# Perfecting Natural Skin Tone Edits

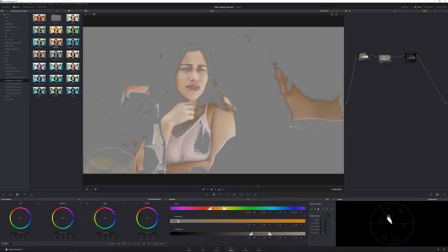(8:12)
It's normal because, you know, these colors are going to be kind of similar in tone and you can't really separate it. But at the same time, when you adjust her skin tone, it's okay if these kind of colors get adjusted along with it. You'll notice it's kind of like these sort of rough areas here.
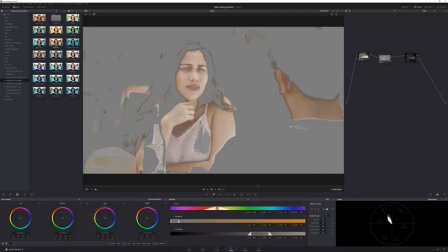(8:29)
So I'm going to go to our feather tool and I'm just going to kind of go over it to kind of try to feather out those areas. So it's a bit of a smoother transition, basically. So right now, for example, if I want to do manually here, it's showing me in the hue section, which colors of hues are selected.
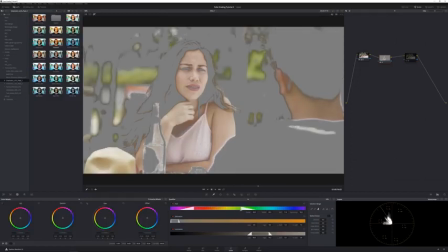(8:47)
So if I drag this out, let's say start picking out more colors, you'll see more things are going to be showing up here in the shot. If I pick everything, then everything's going to show up. But I'm kind of want to like make sure that her skin is like nice and smooth. There's none of these kind of patchy holes. Now I can also smooth out the edges. So for example, this is pretty smooth here.
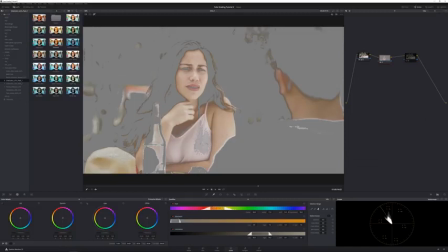(9:06)
If I look at the softness, see this kind of makes the transitions a little bit smoother. I can also smooth out the saturation here. So I can go on the low part, kind of smooth it out, and that will smooth out these areas here where kind of go, you know, the different colors in her shirt that's kind of looking a little rough.
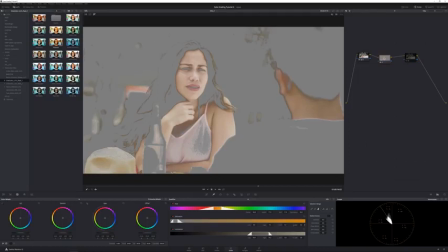(9:24)
So I'll smooth out that, and I can smooth out the other area while I'm at it too. And you can also soften the luminance, basically, selection. So, again, see you doing this. and the highlights also. So as you can see, now it's more of a kind of a smoother transition everywhere. We don't get these blacky kind of blotchiness.
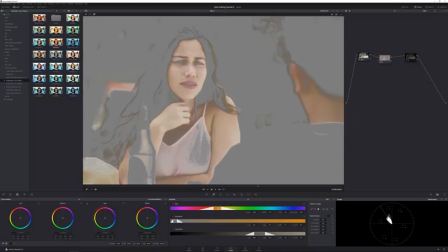(9:42)
Now you will notice still a little bit of these blacks here, and that's because this was shot on a camera that shoots
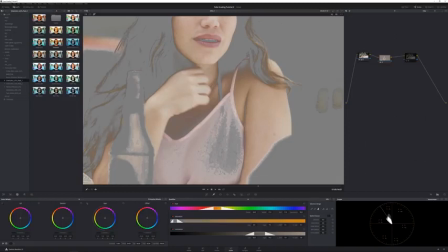(9:50)
basically a Sony DSLR that shoots in 8-bit 420 color space.
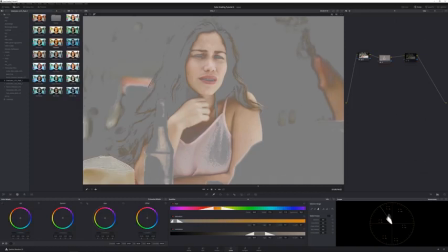(9:55)
So that's where shooting on a higher quality camera, like for example the new Blackmagic Pocket 4K camera, is really beneficial. If I had that camera, I would have shot on that camera for this project. Unfortunately, that was not the case.
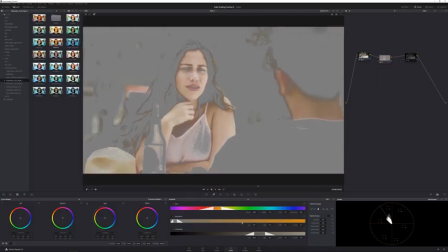(10:08)
So anyway, so this is kind of what we're stuck with. But yeah, now we've made our selection, I can kind of go back to our regular viewing mode.
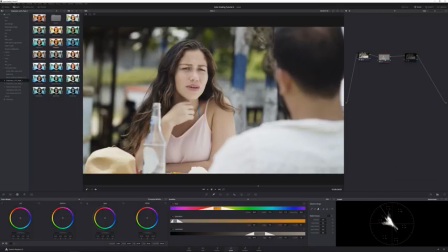(10:15)
And now that means that our node in this one here, we're only going to be affected these selected areas. So let's say if I wanted to add, red to this shot, well, I can really go and add red to it. But for example, as you can see, it's just adding it to those colors, to those parts of the image.
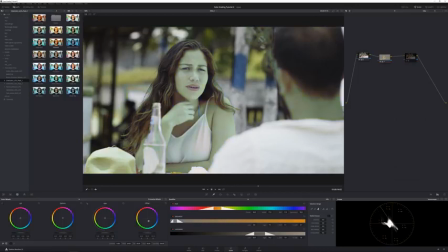(10:32)
Let's say if I wanted to make her, look alien, I can add green and things like that, right? Obviously, that's not what we want, so I'm going to reset that. Another thing that's kind of helpful with this is I can go back to our selection here, view mode.
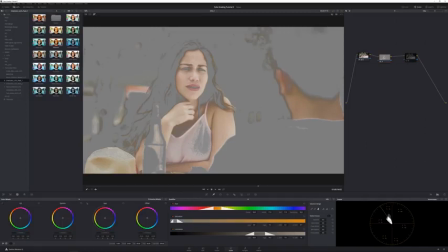(10:44)
And I can see here it's showing me basically on the vector scope what colors are where and which area. This line here, which by the way, if you can't see this line, you can go to the settings and you can enable show skin tone indicator. This is without it, this is with it. That's this line up here.
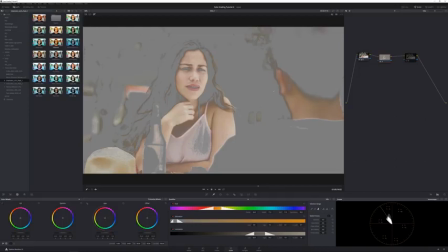(11:03)
That means that any skin tones, and it doesn't matter whether you're Caucasian, Black, Asian, whatever, unless you're from another planet, all of us here on this planet have the same skin tone, basically color range. So it's all should be along this line.
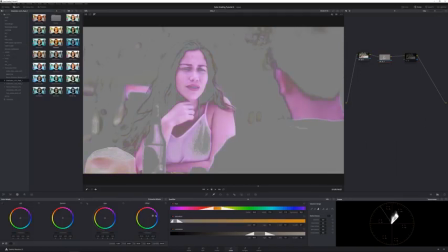(11:17)
If your colors are, like I said, like if you're going somewhere here or here, it's showing you here the colors are going in a completely different direction than this line. That means they're not going to be natural looking, as you can see up here. So that's why we want to kind of go in this direction.
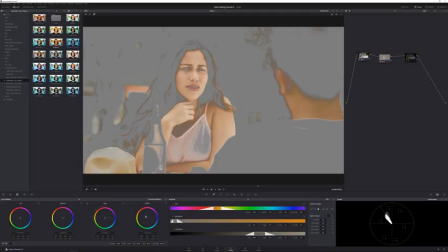(11:33)
And so if once you have this kind of, like I said, this selection, you can go in, as you can see up here, like let's say it was a little bit too much towards the red, you can kind of bring it back more towards this area, which is, again, the kind of more natural skin tones. Let's say it was a little bit too green, as you can see now, this line is much too much to this side.
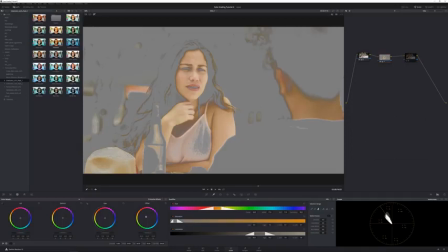(11:52)
Then you can again grab this and kind of drag it over to kind of bring it to these more natural kind of skin tone colors. And once you're there, and I'm basically doing this by, grabbing the offset here and taking this little circle and moving it around. So once you kind of have it more or less there on the line, then you can also increase the saturation.
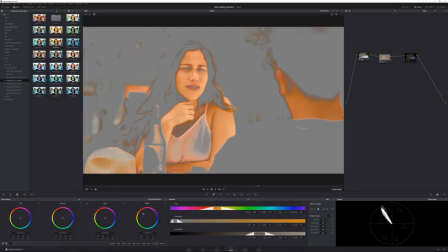(12:09)
You can really make it saturated. But if you have oversaturated skin, that also will look unnatural. And you can also desaturate it, make it very, it still looks, human, but it just looks pale, like somebody's kind of gotten a little sick.